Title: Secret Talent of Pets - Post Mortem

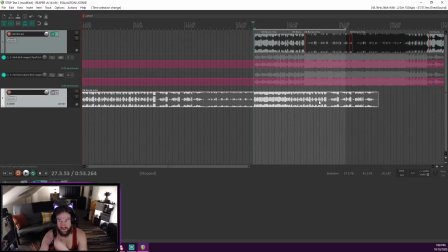that just led into another verse.
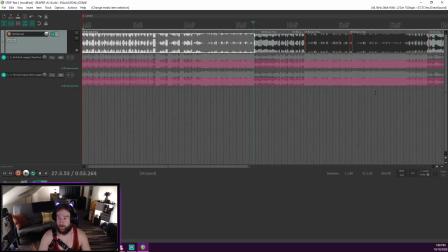And what I wanted to do was not do the whole song, because I wanted to be able to actually tell a story with the music.
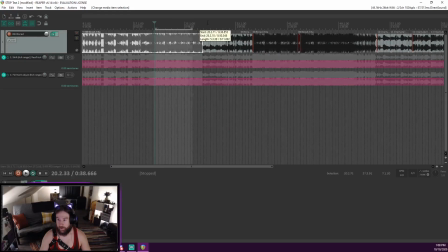So, it starts normally, then it goes into this bridge, which then goes, and I can't get out of goes back into a chorus, which then
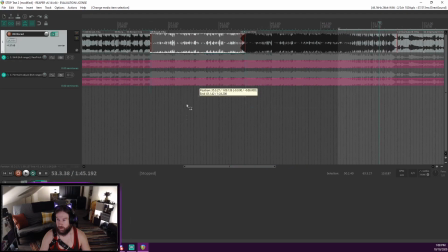leads into the ending. Because there's another, I don't know, like a bridge or verse or something that just goes on.
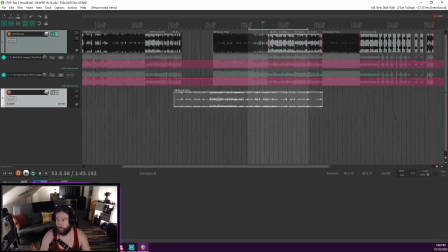So this much has been cut.
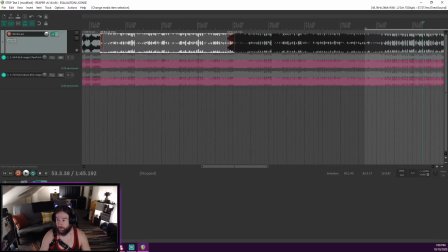And I cut them, and it just so happens that because of the way sound works,
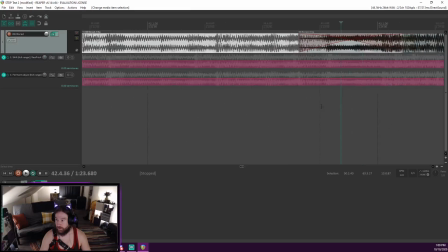you can sort of look at, oops, you can sort of look at
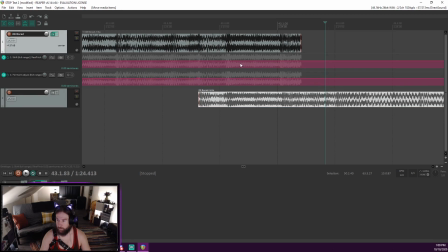the sound wave patterns and see where things match up. Because these are different parts of the song. But because it uses the same instrumentation, the same notes, the same voices,
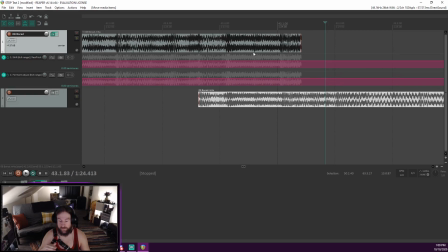you can use a fade, which is what this is,
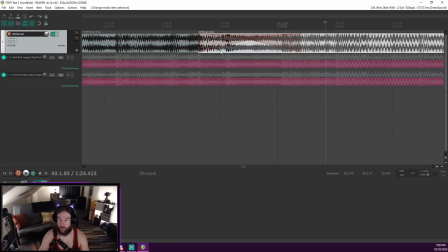to overlay them on top so that when they transition, it's not obvious that what you're doing. Because if you look here, your waveforms are just slightly different because the two pieces of music
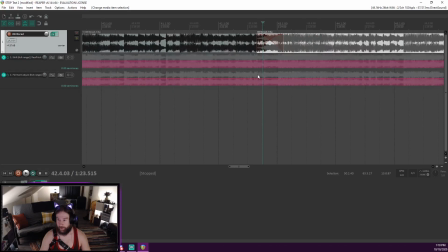but they are similar enough that you can't really tell if you just overlay them on top of each other, because they're going to fade into in and out of each other in a way that is relatively seamless.
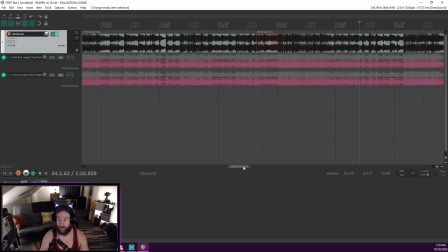And that's what I aimed to do, and I feel like I did a pretty good job. A couple people told me they didn't even know that it was multiple songs, that's what I had done, which is
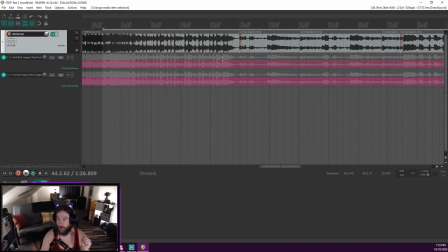exactly what I was hoping for. There were several points where I was doing this, and I was like, oh, that matches so perfectly, it's completely seamless, and I'm so happy about it.
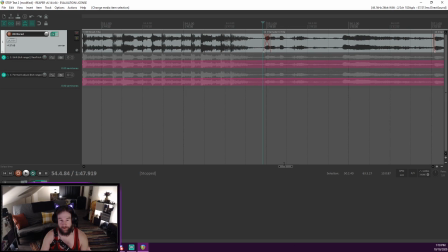Just because like a millisecond off makes it discordant, makes it very obvious what you're doing. And finding pieces of the music that
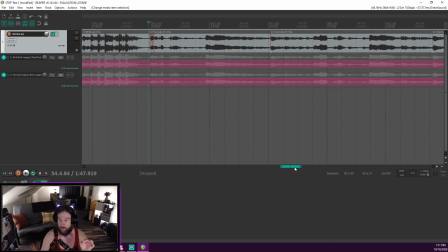actually do line up in a way that isn't like exceedingly obvious is really hard.
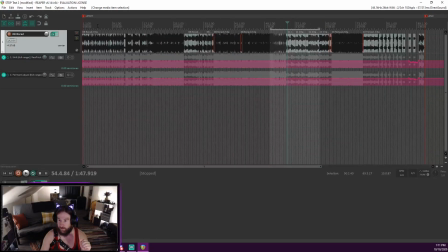So then what I ended up with was this section is all from Bored, and then this section is from Honesty, and then this section is from the interlude, I think.
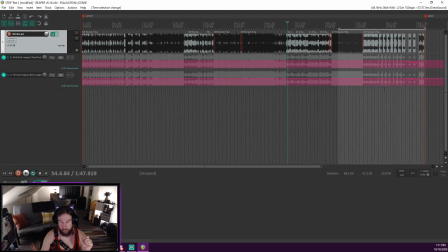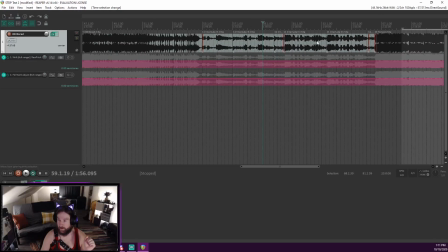So yeah, and this section actually involves a couple cuts, so that because there's a couple bridges, and I really wanted to condense it down to like the really important bits,
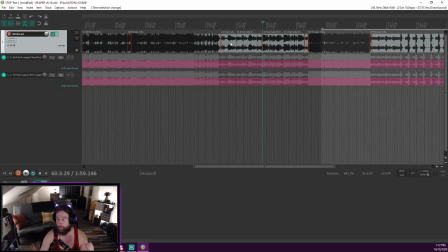the parts that really said the things that I wanted it to say, and it does.
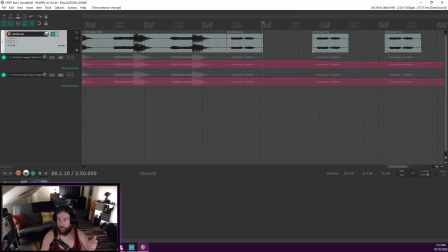And then back here, all I did was I copied this last section several times, and then grabbed the opening from the first song from Bored and put it at the end.